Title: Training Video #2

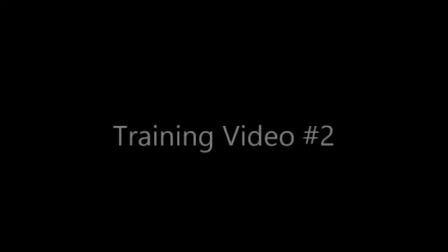0:00 This is actually training video number 2. I've kind of started talking a little bit sooner this time, and actually I took the volume out of the background,
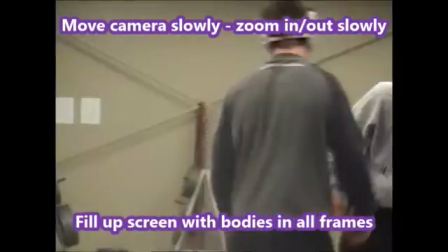0:09 so all you hear is actually my music background, but not the actual video background,
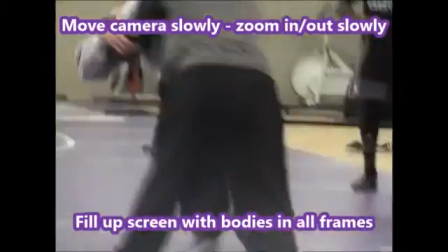0:14 which is a little trick you can do to edit music or edit sound.
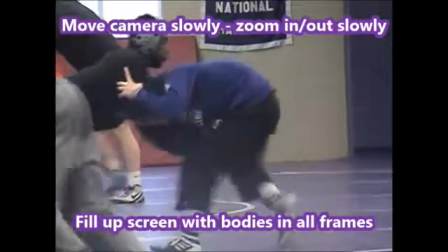0:19 You can actually voice over like I'm doing now and have music playing in the background,
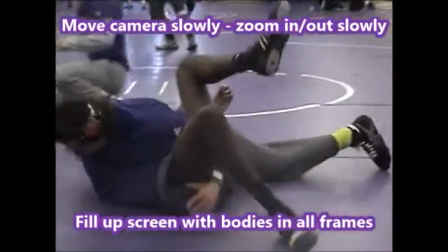0:23 and or you can have the music, original music in the background there in a practice setting.
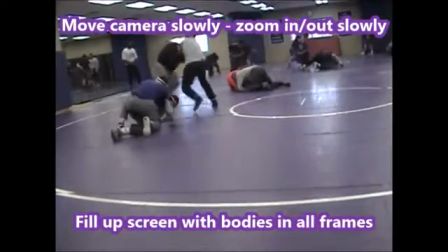0:28 Nonetheless, this is training video number 2. If you notice, I've been talking for a little bit, the camera kind of moves fast in some instances, like right there.
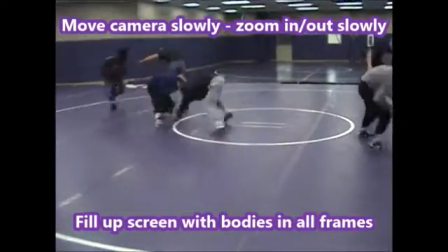0:36 Sometimes I've cut it and I've edited it and I've gone to a different screen.
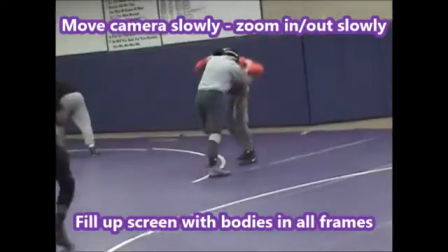0:39 Essentially, when you're filming a person, you want to stay with them for 6 or 7 or 8 or 9 or 10 seconds and just focus on them.
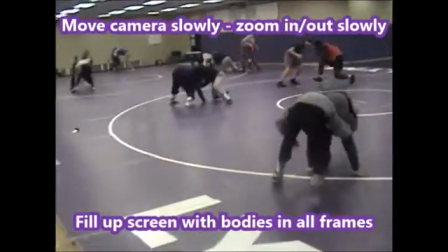0:46 If you pan left and right, unless it's a wide shot like this, then it looks fairly shaky.
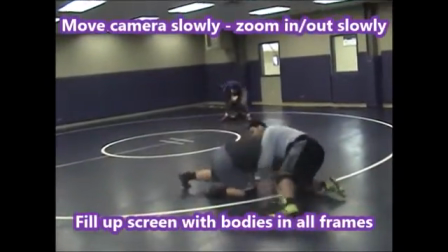0:52 It shakes up the camera. In this example here, again, fill up the screen with bodies in all frames.
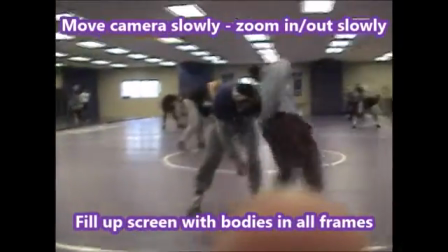0:57 Essentially, the top of their head should be at the top, their feet should be at the bottom. Right there, you can see his finger.
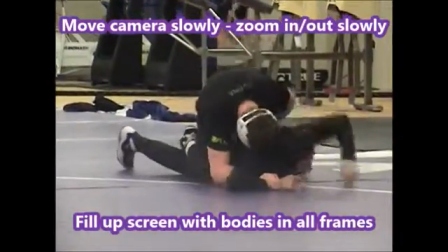1:02 That'll happen from occasion, and you just have to pay attention to that. This isn't a bad shot, but again, look at the 3 or 4 inches at the bottom, look at the 3 or 4 inches at the top.
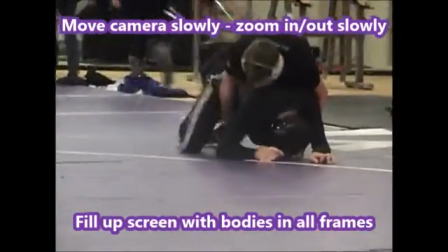1:10 You want all of their bodies to fill up the screen.
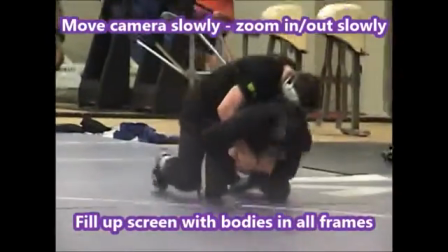1:14 As we go forward, there are a couple of shots where that actually does happen, but see how the screen is shaking there just a little bit?
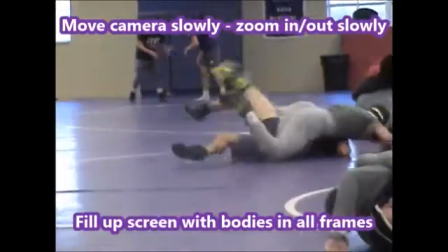1:21 This isn't a bad shot right there. They almost fill up the whole screen, but when they make this move, they become smaller again.
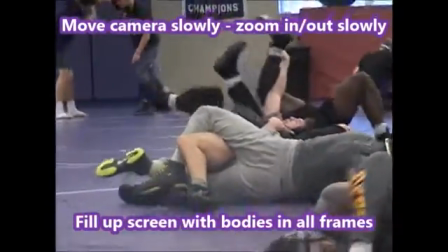1:27 And in time, you get much better at doing it. I've been doing this for 6 or 7 years now,
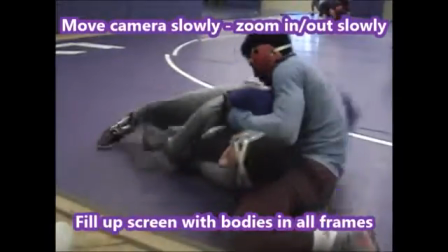1:33 maybe longer, but I've kind of gotten used to the frames and the bodies inside the frames.
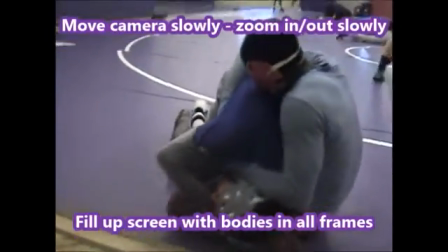1:40 This isn't a bad shot right there. If you look at his foot and you look at the head, it actually fills up the whole frame, and that's how all top and bottom wrestling should be.
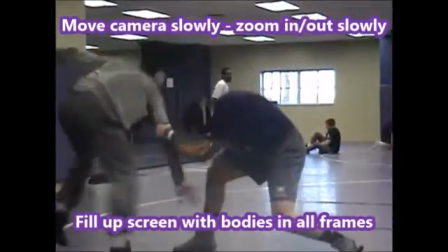1:47 Here's another not so bad example. If you look at their feet and look at their head, they basically fill up the frame.
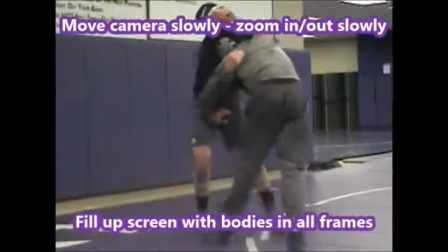1:52 It should fill up the whole screen, just about every single frame, every single shot.
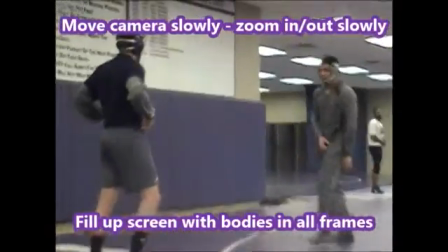1:56 If you do that, much easier to see on a smartphone, or much easier to see on a tablet,
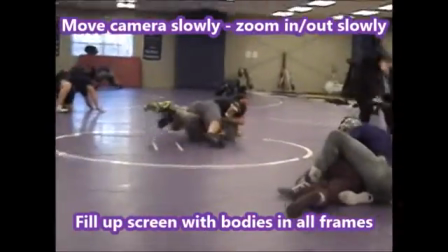2:01 or much easier to see, generally speaking, on a computer, PC, laptop, or anything like that.
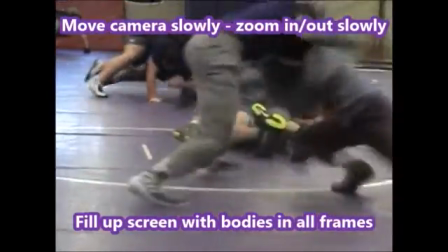2:07 I show this frame here because it's focusing on 2 or 3 or 4 things at once, which is fine if the camera doesn't necessarily move.
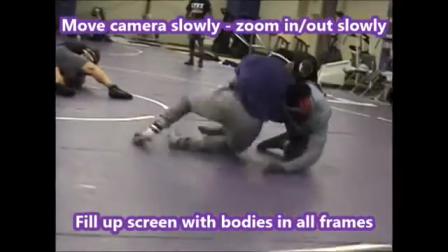2:14 When the camera moves, now it looks shaky and it's hard to follow what's going on.
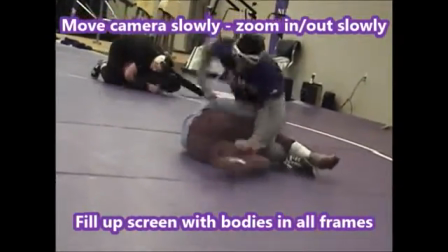2:18 In a wide screen or a wide pan, you just pull all the way back and you're looking at everything, and if the camera moves, it moves very slowly.
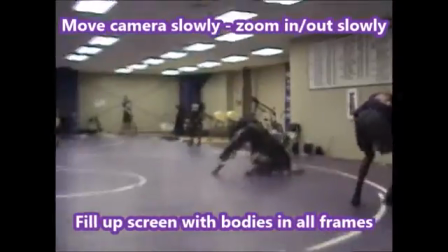2:27 When you zoom in and out, you zoom in and out very slowly, so the camera doesn't appear to be shaking,
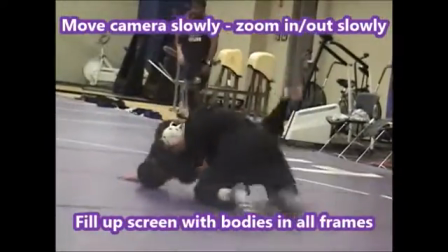2:33 or the athletes don't appear to be herky-jerky movement, if that makes sense.